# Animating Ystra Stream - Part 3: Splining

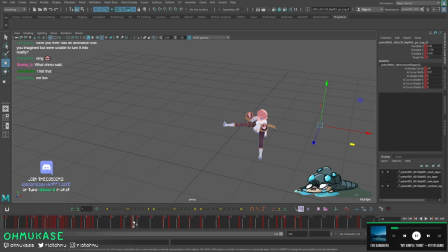[20:36]
i'd say like the easiest thing is for exercises if you're like doing really simple stuff as you get better you'll be it'll be closer and closer to what you want um as you like master the multitude of controls but it's a very tricky thing because like anytime you're working on a new project
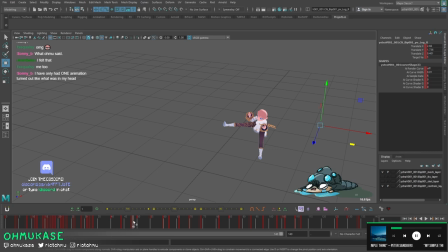[20:54]
you're gonna be working the new character new rig and you have to relearn how to like get that style that character right if you work on one character for a very long time you'll get better at doing that quicker i am having so much trouble just like freaking getting her to like just look okay when she's moving we just uh try our best gotta rip the band-aid like i
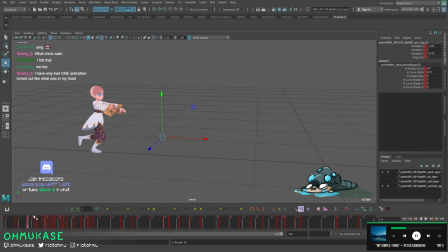[21:13]
was doing blocking and i was like i can't think of what i'm supposed to do anymore i have an idea but like i can't really do it so and you just pray for the best and then right now you're just like we're just looking at this we're just like her running with the arms out
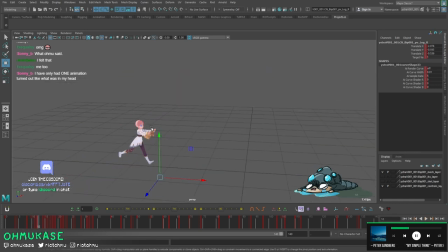[21:26]
it's not doing it for me at all so i i'm gonna have to probably look at that maybe add add poses where she's like sort of sort of running a little bit more with the arms yeah we'll have to see i don't know again i think the best thing
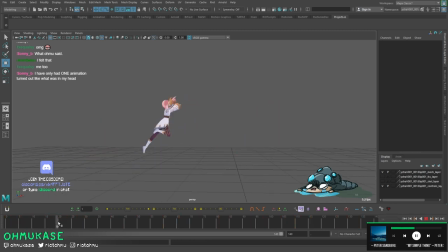[21:40]
that we can do is take it slow take one thing at a time so for example right now it's like oh i took the root i sort of fixed the root to something that was similar to what i was looking for
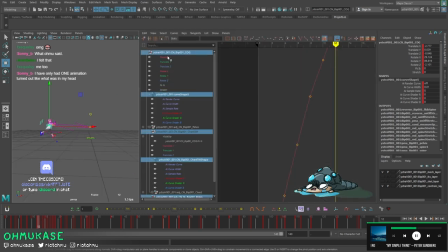[21:52]
and then you update things based on that and then you revisit a new thing that you think is gonna be okay and then you you know continue doing that over and over and over so yeah now that it not being exactly
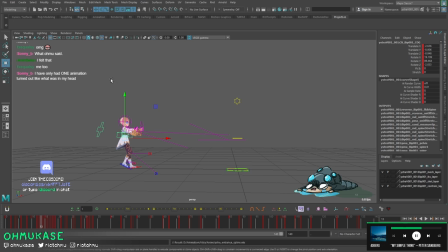[22:07]
how you planned it is not necessarily bad i've definitely had stuff that came out okay and also surprisingly okay you know i think you just got to be flexible take it as it comes and uh be let let yourself be inspired with the different options you have available to you as you go
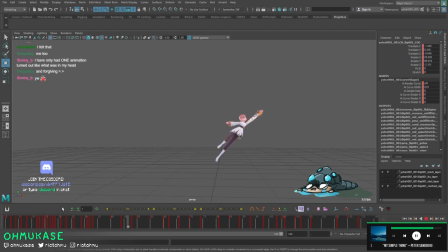[22:26]
okay eventually i'm going to revisit this um this jump a little bit i think there's a little bit more we can do to like really push a little bit of the spacing on it but at least for now for the sliding thing I think motion
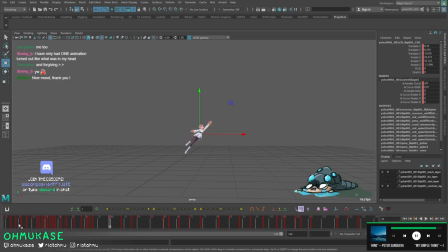[22:40]
wise it exists right this beginning portion it um what the first what 40 frames first 35 frames it is passable in this line so we'll look at the next stuff
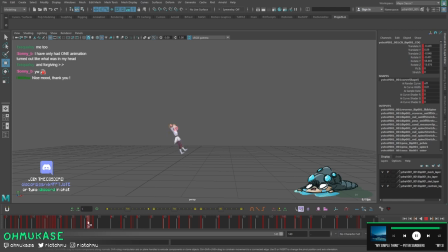[22:58]
here okay so what we need to resolve here is when she comes down on 31 so let's go 30 to 60 okay so also here's one thing right so when we
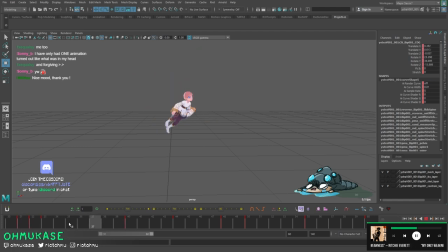[23:13]
were looking at blocking from this 33 to 40 there's there's no keys that we've added here right so when you're blocking it's going to be frozen in this pose and then snap to this pose which is where we got a lot of the snappiness from right so to note that actually what we
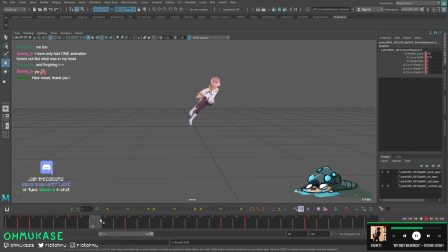[23:28]
should have done, if we really cared, was to key pose something at 38 that really really really leans on this pose. So we got that snappyness back, but that's because we are holding this exact pose all the way through.
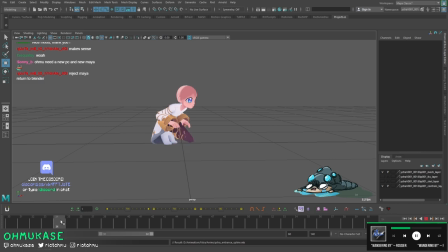[23:46]
So if you're holding a pose graphically, then instead of going straight into spline and having really soft like a tween from one to one, you are going to have to author somewhere along that like time frame which side you're favoring right and uh then that's always the easiest way to do it just
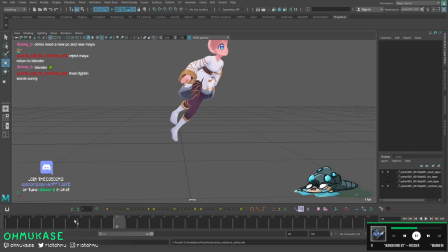[24:05]
like copy the control pose over okay
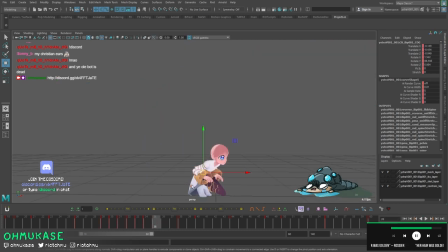[24:11]
so there's one small issue i think with this thing here which is the fact that there's almost zero keep alive
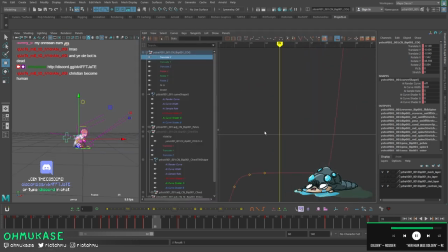[24:16]
on it even though it's pretty snappy so we may have to add a little bit of drift on it or something